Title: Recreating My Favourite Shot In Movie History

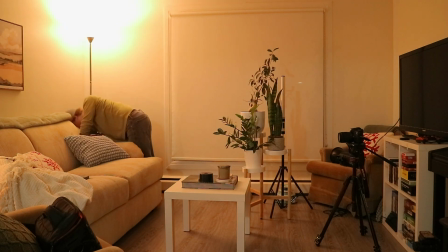Getting that overhead light, I knew was never gonna happen. I knew that was absolutely not happening.
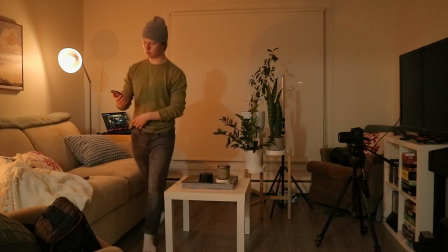So I mean, I used the lamp and I kind of tried to give it the same appearance on my face. I tried to go for a little bit of that overhead look, but I knew I'd never be able to achieve that, just due to lack of space and also lack of materials.
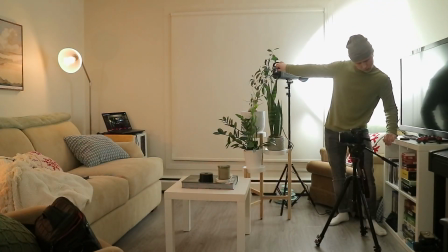What I tried to do is I kind of tried to go for more of a daylight, because you can clearly tell in the actual shot that it is daylight.
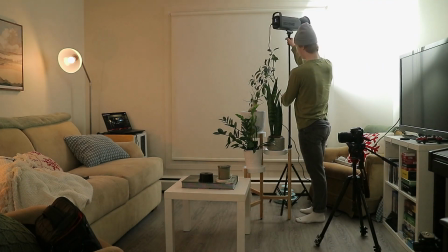They're totally shooting it during the day, or at least they're going for the look of daylight.
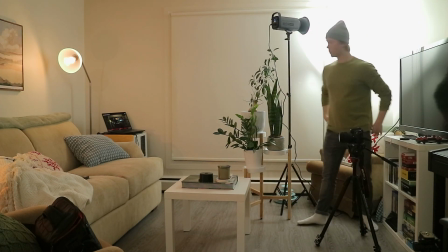I chose to shoot it at night so that I could have full control over everything. Don't know if that was necessarily the best thing.
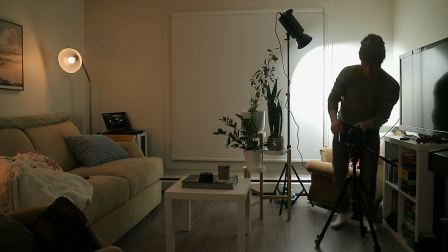Honestly, I don't know. I think that I might have had more success if I tried to shoot it during the day,
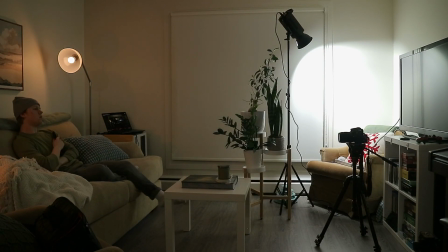just because then I could use the sun as that big soft source coming from the side, and I wouldn't have to try and fabricate that.
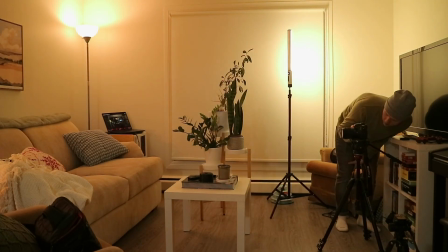I really kind of tried to add a little bit of that depth by putting the plants in front of the lens to kind of give a little bit of depth, but it's not really working out that well. I realize that it's not the greatest. I kept the house lights on the opposite side, just to make sure that like it didn't seem too much like darkness.
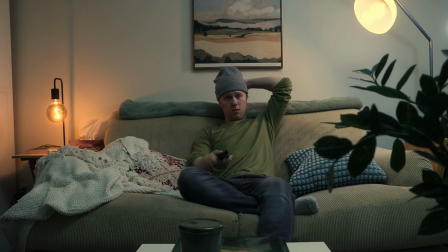Like, I kind of wanted to fill a bit of that side of my face, and I wanted to fill it with more than just the lamp that was on that side, because that lamp is so warm, and it was, you know, I can't control it. I don't have a dimmer for it. So it was really pumping a lot of warm light, and I wanted to make sure that that was kind of balanced with a little bit of other light as well. So then we have the right side of my face, kind of the side of where all this daylight is supposed to be coming from.
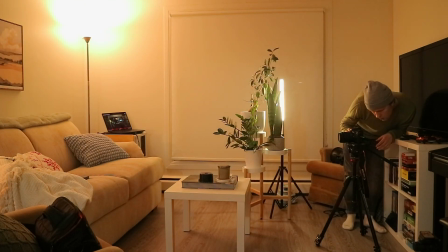And you can see that, you know, I originally tried to use the light bar, and I think that the light bar would have been really good for this, because it's just softer and it's a little dimmer. But that died on me. So really not great planning on my part.
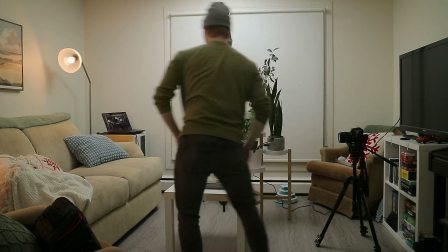So, you know, just having that CB100 and bouncing it off to kind of try and recreate a bit of that sunlight look. It's not perfect. But I think it kind of gets the idea across. And then I just use my little Ulanzi panel to kind of give a little bit more texture of that sunlight. Something that's really cool that you can do with sunlight is you can use one big source as kind of just like your fill.
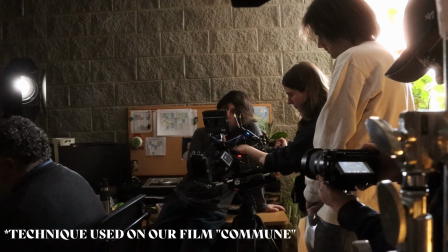And then you can also highlight.
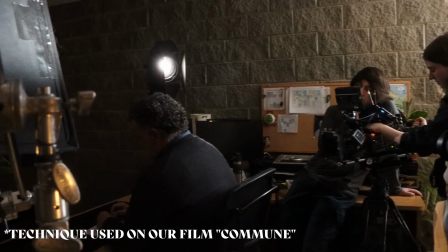You can use a tiny little light and really kind of target it at certain areas of the face to really kind of highlight the power of the sun, you can say. So I have the CB100 kind of diffusing a bit of that light, you know, kind of filling a bit of it.
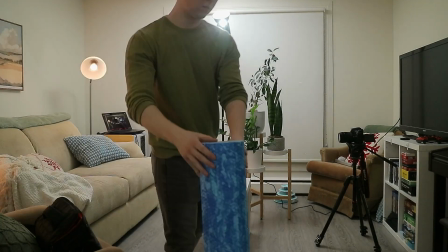And then I've got my light panel just to kind of really target the side of my face to give myself a little bit more of those highlights. And that's pretty much it for the first shot. It definitely was a complicated lighting setup.
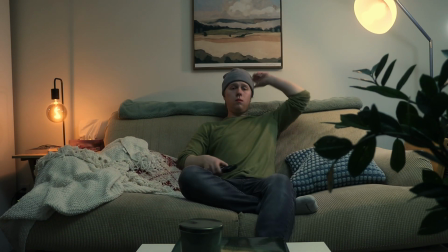I went through many different iterations of it. If I had more time, I'd probably just like continue to just change things. But I kind of ran out of time. And so I just wanted to make sure that this video got out and that you guys could learn from my mistakes, because this definitely isn't perfect. You know, I tried my best, but sometimes you just don't have the equipment that they have, you know? And then obviously our second shot is pretty basic. It's one light.
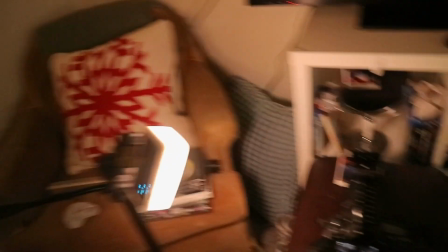I kept the lamp on in the background so that I could, you know, just still kind of fill the space, and so that it didn't feel like complete darkness.
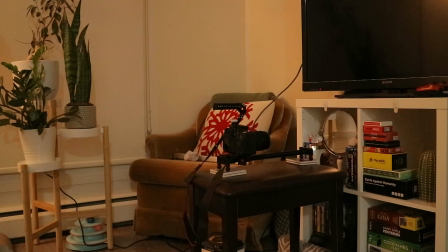Kind of give it a little continuity between the two scenes. But I just used the Ulanzi light panel again.
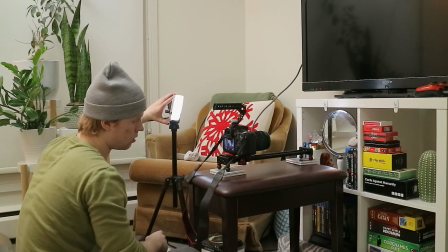Really wish I could have used the light bar, because I think that would have given so much more of that same,
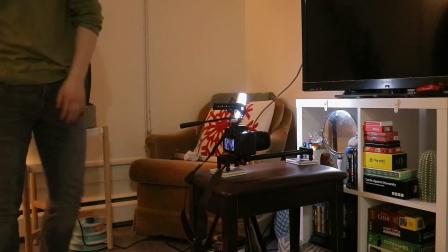like, you know, really vertical light source that you can see in the original shot.
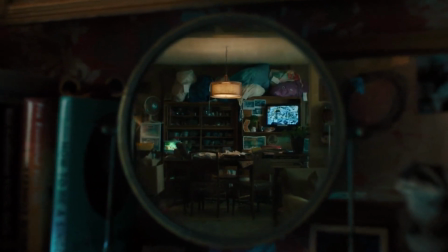You know, the light is very much vertical. I kind of tried to hit it really from the side so that it wasn't casting a lot of light on everything,
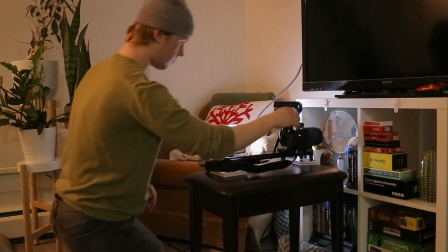but I realized that in the little setup that I've made for myself, the light is actually decently deep into that cabinet, and you know,
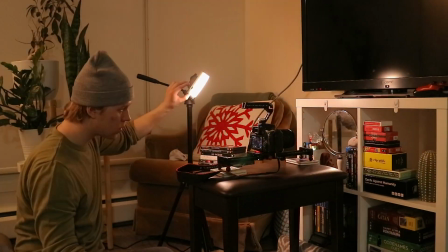I can't really target things very much on a very harsh angle from the side, because that cabinet's in the way. So I really had to kind of bring the light a little more forward. But for a detail shot like this, I don't think it's super crucial.